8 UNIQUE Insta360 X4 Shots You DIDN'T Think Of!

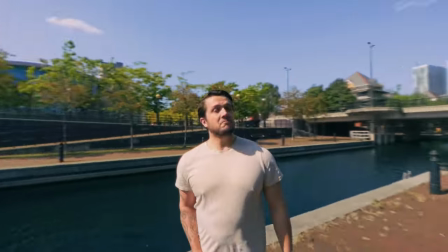[0:00]
In this video, I'm teaching you 8 awesome shots you can do with your Insta360 X4. Let's go.
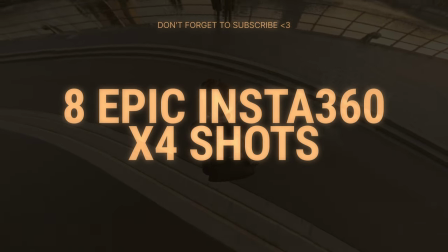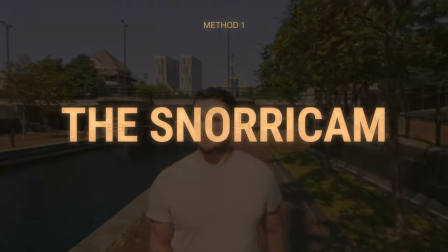[0:12]
One of the first types of shots is the snorri cam effect. And this is a really cool shot to do where the camera's locked onto the subject, but the world is moving around them.
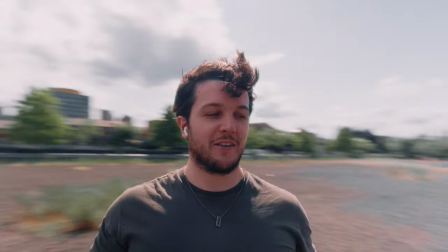[0:23]
You create this really cool, trippy kind of effect. It's used a lot in scenes where someone is drunk in a film or they've been drugged or something, but it's also used a lot in music videos.
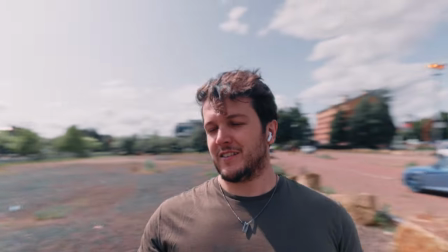[0:31]
And well, it's kind of just a cool shot you could use anywhere, I suppose. Obviously, it's gotta make sense, but it is a very cool shot to use. The easiest way I've found to do the snorri cam effect with the X4 is by simply having a really rigid arm and using the invisible selfie stick.
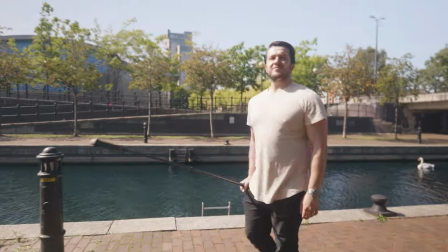[0:45]
If you hold it out in front of you, and as you turn your torso,
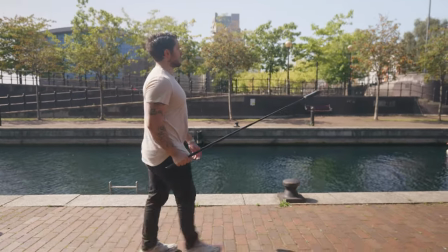[0:48]
the camera moves with you, and you have to be really strict with this because otherwise it doesn't sell the effect super well.
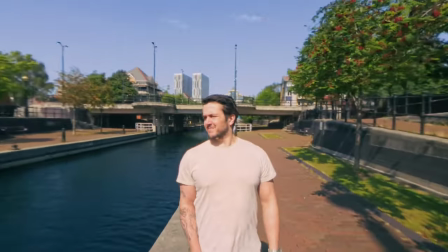[0:54]
There's another way where you utilize a tripod, and this is something I've done in another video that you can see at the end of this video, with a mirrorless camera. It's much harder with a mirrorless camera because it weighs more, but if we use the X4, it's actually a lot simpler.
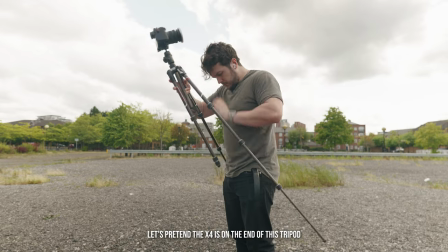[1:07]
All you have to do is get any kind of tripod, make 2 of the 3 legs longer than the other, and put those past your waist.
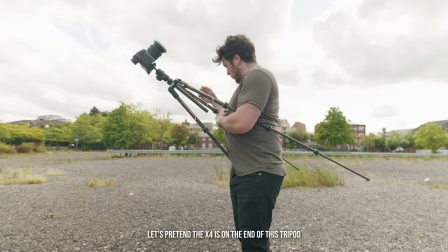[1:13]
Then you'll put the shorter leg into your belt, and then you get a second belt,
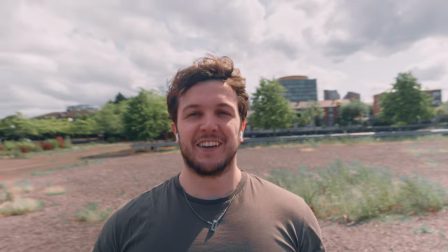[1:17]
tie that belt around your waist, tying the other 2 legs into it, tighten it nice and tight so it stays secure,
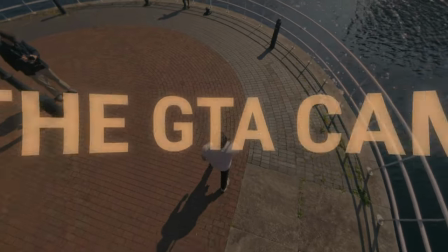[1:23]
and you're hands-free. Method number 2, the GTA cam.
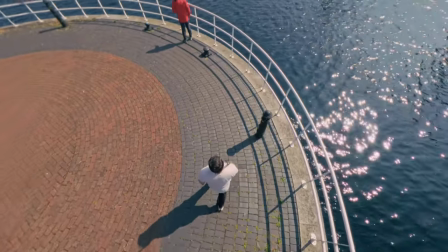[1:27]
A game that many of us have probably played in the past, and of course it's renowned for its third person style where you are behind the character,
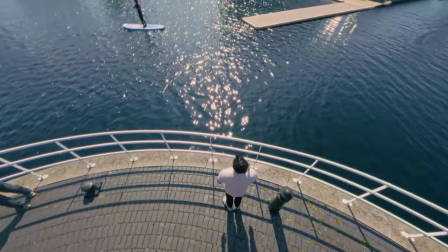[1:34]
slightly above so that you can see everything going on around them as well as what they're seeing. This is a really cool shot that we can easily recreate with the X4, and thankfully there's 2 ways to do this, one easy and one with a little bit of work.
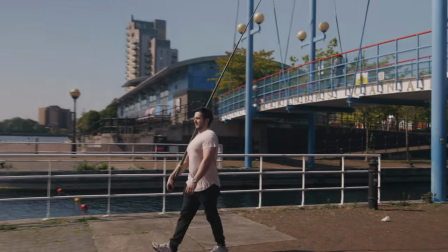[1:45]
The first way is to do something similar like we did with the snorri cam shot in method 1. Simply put the invisible selfie stick behind you and extra points if you walk like a GTA character.
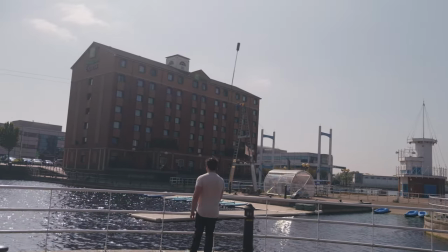[1:54]
Here I'm using the extended invisible selfie stick to give myself a bit more room for like what's in front of me and what's around me,
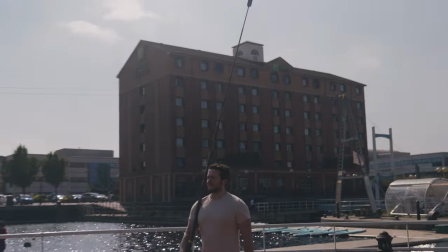[2:01]
but you can just use the small invisible selfie stick if you only have that. The second way to do this is with a backpack.
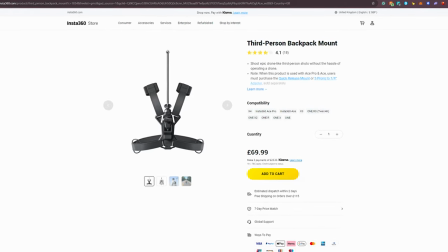[2:07]
Now Insta360 actually do sell an accessory, a backpack accessory, so that you can have third person kind of top down point of view shots. And whilst that is literally perfect for this, it's something you have to pay for, whereas you probably already have a backpack.
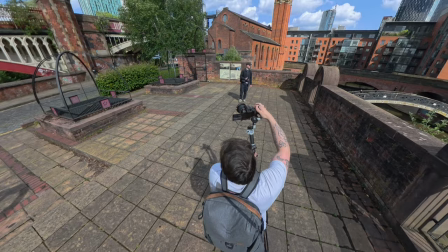[2:21]
So for this method, I like to use my Peak Design bag. I'll slide the invisible selfie stick down inside the side section of my backpack.
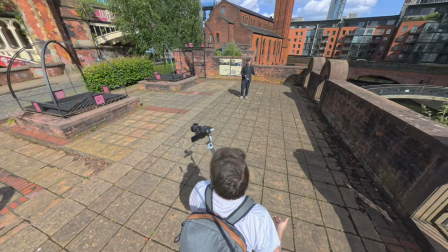[2:30]
And then when I close the backpack lid,
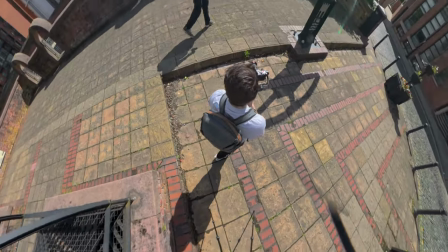[2:32]
that holds the invisible selfie stick rigid and steady and gives me a perfectly smooth and locked on top down third person point of view shot.
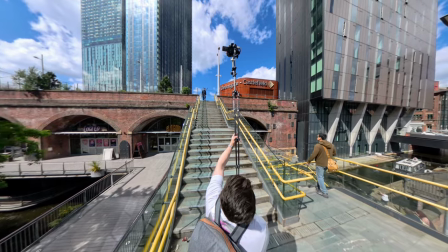[2:40]
These are methods for doing on your own, and whilst I do really like them,
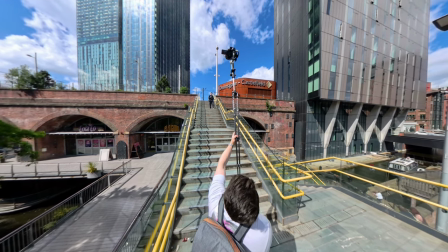[2:43]
they are technically more top-down shots than third-person GTA style shots. Really the best way to get that kind of shot is to have someone follow you around with the X4 at a high angle but still maybe 45 degrees behind you, so you actually get that kind of shot. But still a good alternative if you're on your own. Shot number 3, the 360 drone shot. With it becoming harder and harder to film with drones in general around, like, I mean, this is a nice area, but I don't think I can film with drones here. Because it's private land, I can't actually fly a drone around here. I'm pretty sure. I'm positive someone from Manchester is probably gonna correct me in the comments. But with the BBC thing nearby, and you're not even allowed to film with a normal camera there, can't really chance it.
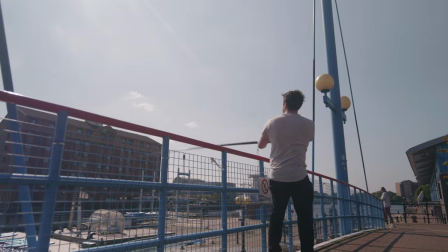[3:24]
Using a 360 camera with the extended invisible selfie stick can give you a pretty viable drone-esque kind of shot.
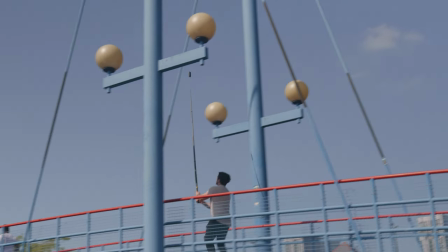[3:32]
I don't think it's a full replacement for a drone because you can get considerably higher and a different kind of focal range with drones, but it is a kind of viable option if you're unable to use a drone in the area that you're in.
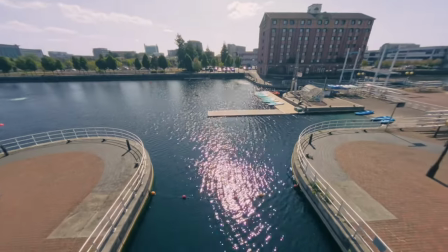[3:45]
Now there's a couple of ways we can do this. We can either just be very high up and do some smooth, careful movements to mimic something like a DJI Mavic Pro,
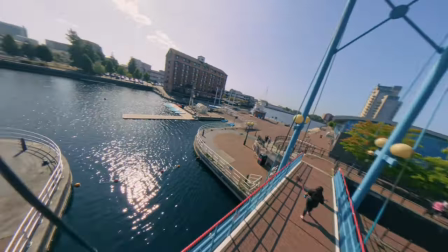[3:53]
or we can be much more adventurous and create more movement to create a shot that is similar to what you might capture with an FPV drone.
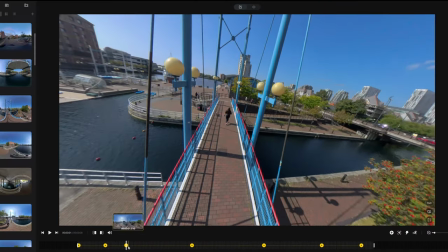[3:59]
And to make the FPV style shot even more believable,
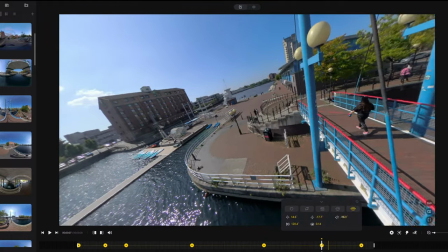[4:03]
we can go into the Insta360 Studio app and add some motion blur to the shot so it looks more realistic.